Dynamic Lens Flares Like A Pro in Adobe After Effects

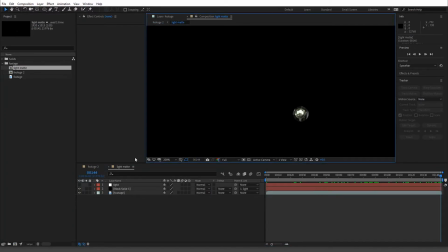[4:08]
So let's go into our light mat, and we're just gonna edit this light to bring it down to a
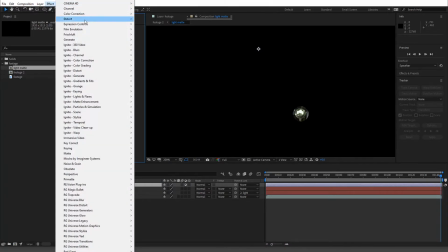[4:17]
black and white image and color correct it. So color correction, let's just do tint.
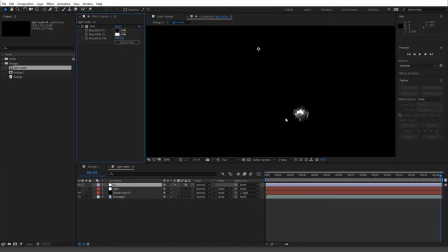[4:24]
That's fine. I always do tint just so it's black and white because it's easier to see, especially with my eyes. So then go in here, our levels. Let's just try to squeeze out
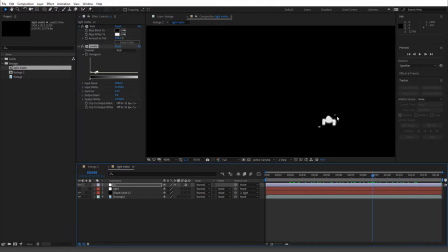[4:42]
like that. We just want this guy right here. And these two little guys right there shouldn't really do any problem. Okay, now the next step, and it's actually pretty much the last step, is to add a box blur.
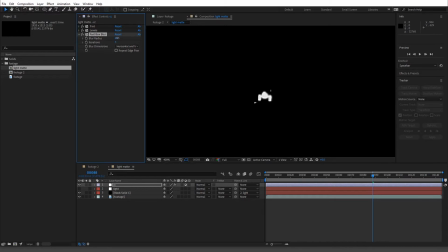[4:56]
Box blur, not Gaussian blur. And then you have to be very careful because it's kind of sensitive to this. And this is just so that we could kind of have a little bit of fall off on here. One of the things you could do, I'm not going to do it in this, is you could actually just pre-comp this again.
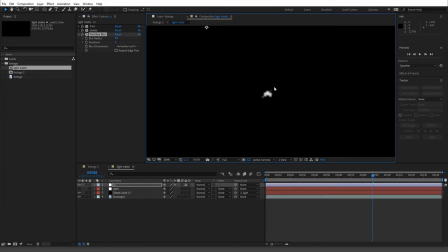[5:12]
So then that you only have a mat, and then you could actually add an inner shadow if you kind of want to, almost like barn doors, control the light. But for this, not a thing to worry about. Okay, so I'm just going to turn down this guy,
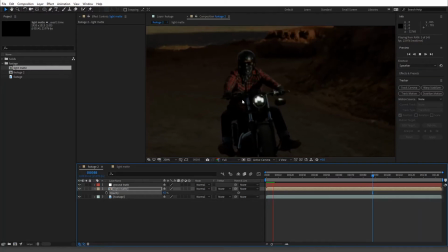[5:31]
the opacity, and you'll see that, okay, we have this light and everywhere else it's black.
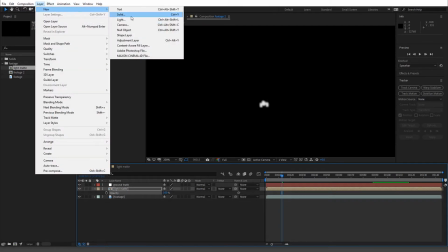[5:38]
All right. Now, if you haven't used optical flares, let's call this flares.
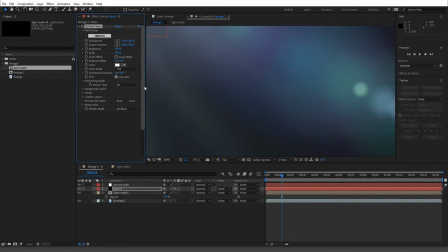[5:46]
Okay. And then optical flares. This may be obvious to a lot of people, but maybe not everybody.
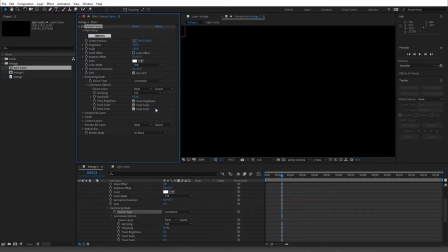[5:54]
We're going to use the, not 2D, but luminance. Okay. Our source layer is going to be our light mat.
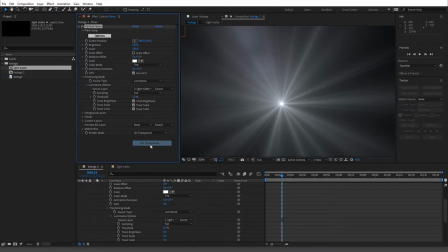[6:01]
Now you're going to see, let's go to on transparent, turn this guy off because we don't need it.
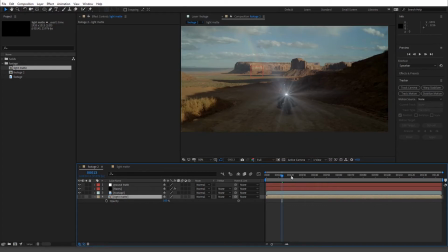[6:07]
And then there you go. Now you have this crazy, terrible thing.
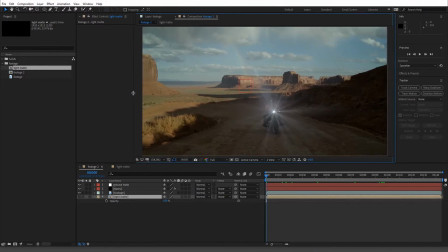[6:13]
But no, we're not going to use that. I made a, again, the whole purpose here of this one especially is to keep it kind of modest.
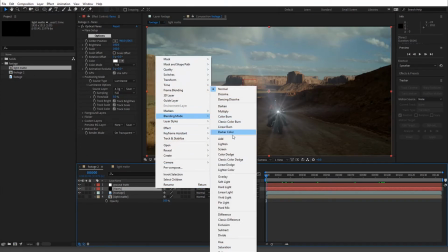[6:21]
I'm just going to put this to blending mode add. It's not really going to show any difference.
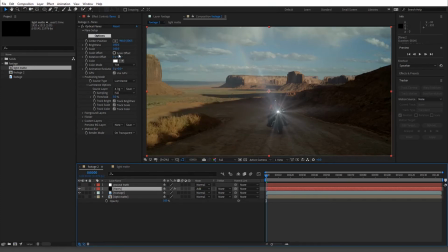[6:27]
I don't care if it clamps it, whatever.
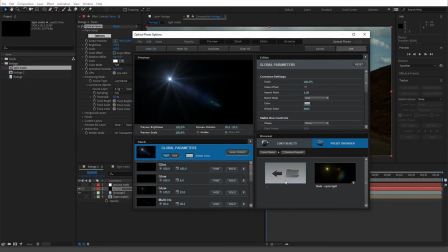[6:30]
But I made a custom one earlier, Stark Cycle Light, and basically just going to drop it in here.
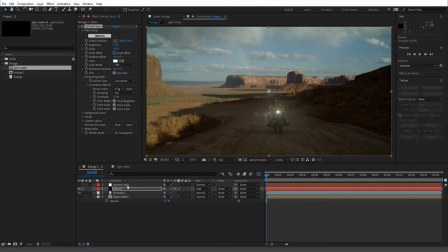[6:38]
Okay. Now there's only one more step, and this is what the ground truth is. So we're just going to alt click on our center position, and we're going to attach it to this. All right. All right, there you go. So you can see the bouncing and stuff, right?
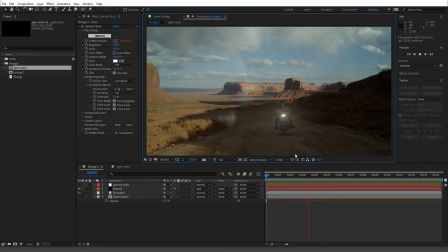[6:58]
And the whole point of that is to kind of give us this little bumpiness that we're getting on the road, just to give some realism. And you can see the flare's not, it's not this streaking flare, but it's dynamic. You can see that it changes with the brightness of this guy, or not this guy, this light.
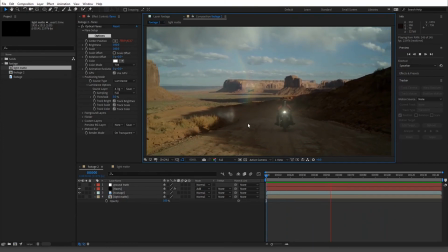[7:16]
So if he actually turned and it was no longer visible, you're not gonna, the light would shut off and it would fade by itself. So this is really cool if you have, let's say you're in a dark scene, you have flashlights and you want flares, but they're not making it. Now don't go overboard with it. Don't, you know,
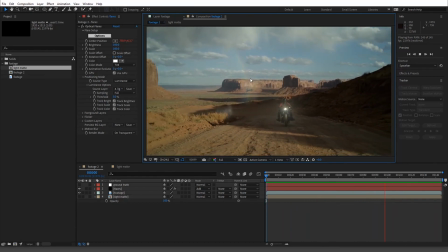[7:36]
too much, because it tends to look super compy, but just something very, that's why I want something subtle here, because it's directly at the camera, it's daytime. It's not gonna have this insane, like J.J. Abrams Star Trek flare, okay?
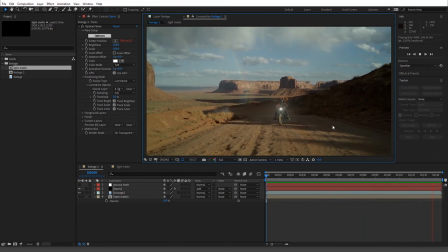[7:51]
So that's it, guys. This is super simple. It's very effective for things. You could do it on so many things. So I hope this helps you guys out.